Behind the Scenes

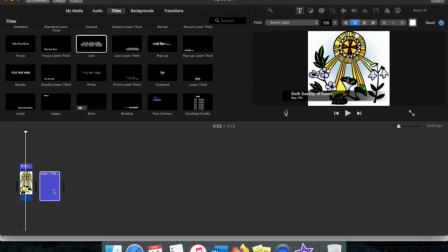0:02 I start by making a skeleton of the different parts of the service, and I put things in as I get them.
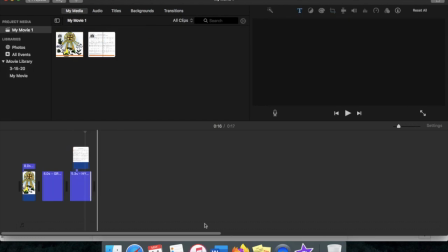0:08 So I usually get the images first.
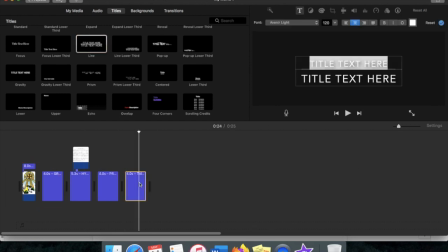0:12 These are the image at the beginning, that would be the front of your bulletin, the text for the readings, and the sheet music.
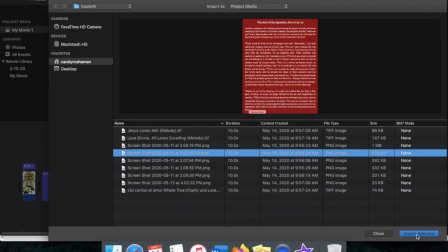0:18 So here we have an issue. The image says screenshot at the bottom, and I don't like that.
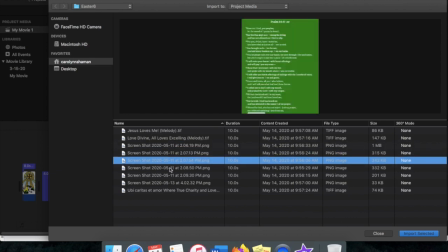0:23 So I'm going to open an image editor and take it out.
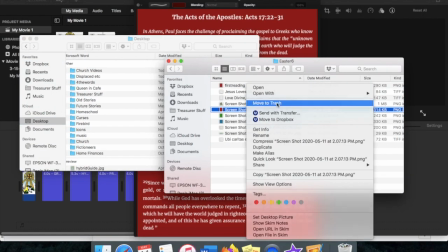0:30 It doesn't look perfect, but it's not as obvious as it's saying screenshot. Then I'm going to go ahead and do the same for the psalm
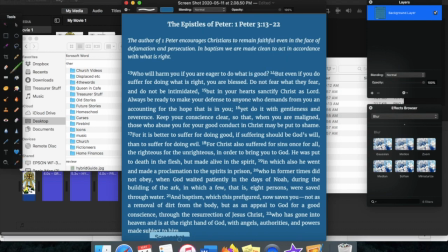0:43 and the second reading.
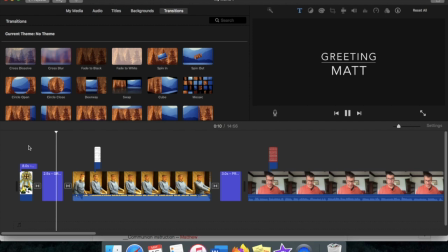0:47 Okay, now that more of the video clips have come in, I have enough material to actually start editing. I put transitions between the clips. I use a fade to black between sections of the service and a cross dissolve between clips in a section.
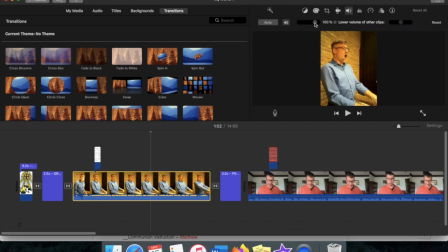1:03 Padraig's videos are always twice as loud as everyone else's, so I turn him down to about 50% and even less if he's playing the organ.
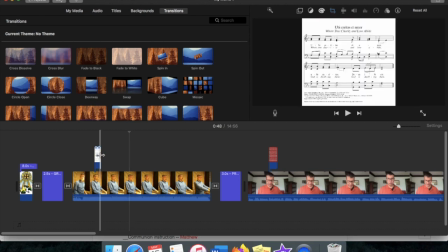1:13 So the sheet music here needs to be a static image, and I want it to appear right when the congregation needs to start singing.
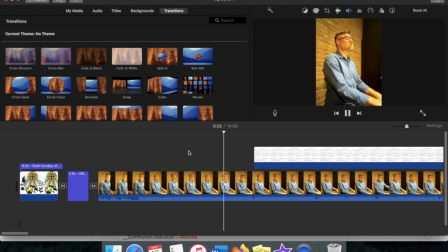1:20 So we watch Padraig play the intro, and then we see the sheet music. The triangle at the top just has it fade in.
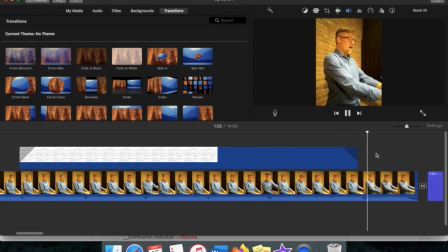1:30 Then it fades out, and we see Padraig again.
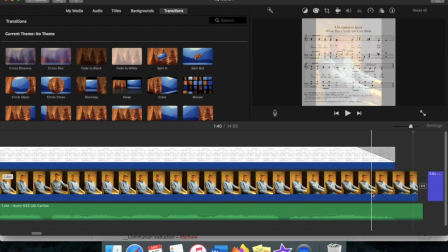1:33 The beginning and the end of most clips has the person turning off their cameras, so I need to crop that off.
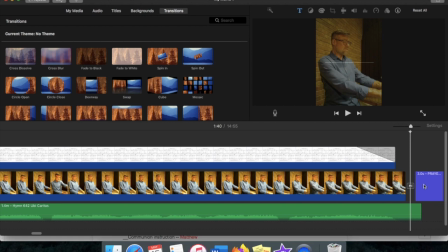1:41 The problem is, when the organ's involved, you can still hear it even after Padraig starts moving. So to keep the sound from cutting off, I detach the audio so it keeps going even after I cut the video. Then I have the sound of the organ fade out.
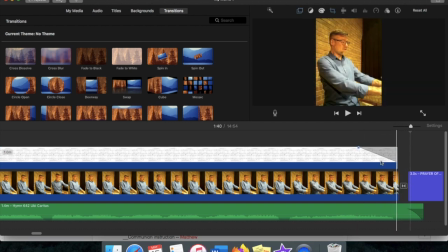1:57 Now, in this case, the sheet music is going to show right up to the end, so I'm just going to make it the main video.
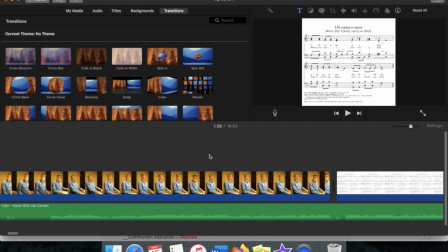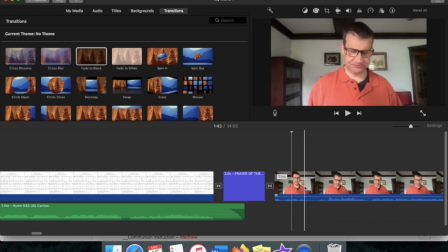2:11 I'm putting a fade to black here because this starts the reading portion of the service. Like most of the clips, this one needs to be about twice as loud.
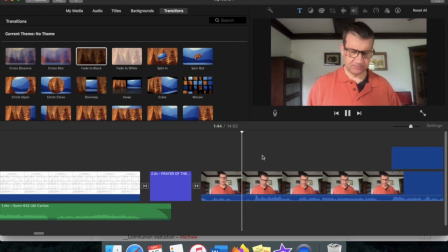2:20 I need to check the levels match with the volume of the organ. For the readings, I want the reader's face when they tell us what they're going to be reading. Then again at the end when they say thanks be to God. So I line up the reading.
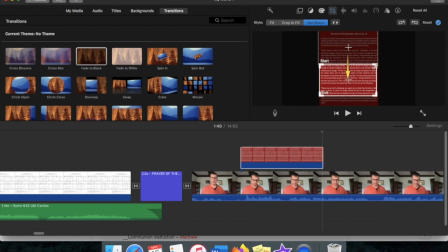2:33 Now, if I made the whole text show on your screen at once, it would be pretty small depending on your screen size. So instead, I'm going to have it scroll.
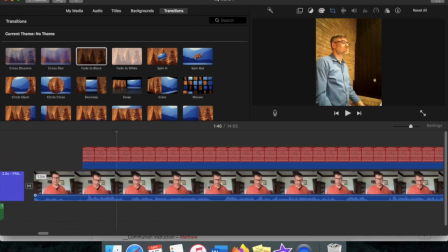2:45 Just like the sheet music, I'm going to have it fade in and out.
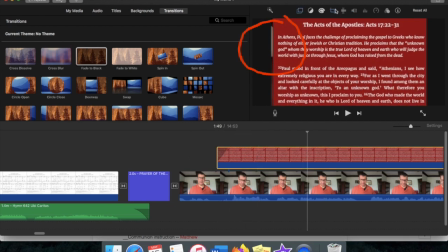2:50 And here I don't have it aligned quite right, so you can still see the video of the reader peeking out along the edge. I have to mess with it until I get it right. Then I need to listen through to be sure that the scroll keeps up with the reader.
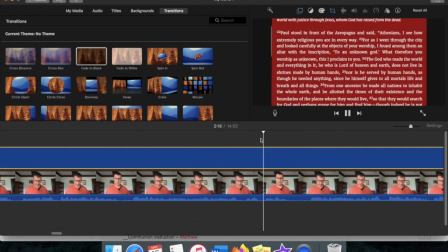3:03 And you can see that edge peeking out again.
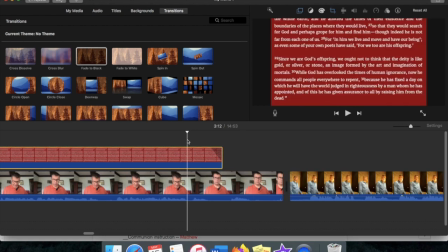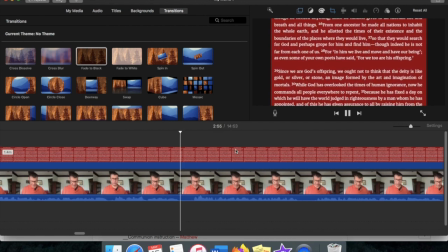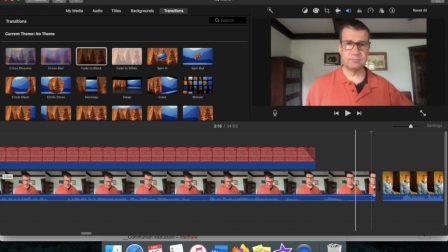3:18 And then trim the end.
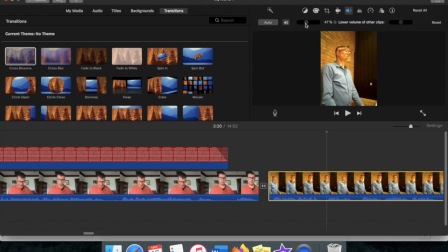3:24 Again, I need to turn the volume down. So this one is a mixture between what I did in the first song we looked at and the reading.
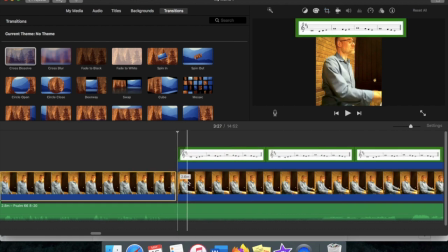3:32 I'm going to detach the audio. Then I'm going to make the text the main video after the part where Padraig explains the psalm.
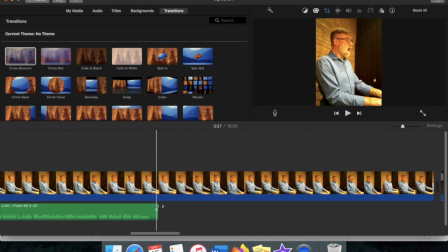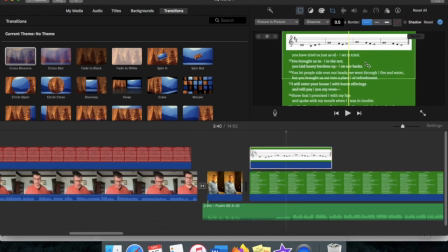3:45 The text is going to scroll, but the sheet music is a static image that stays at the top of the screen.
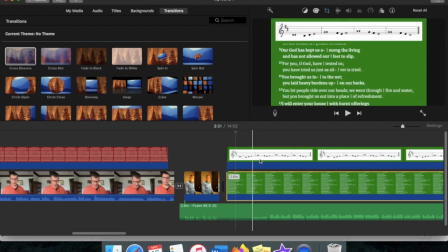3:54 Now I have another problem. With the sheet music at the top, I can no longer see the beginning of the psalm.
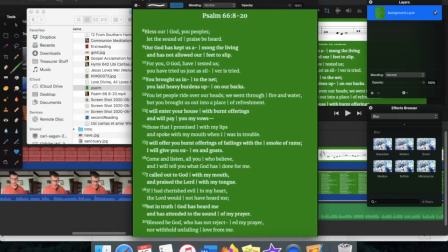4:02 So I open my image editor and make a blank section at the top.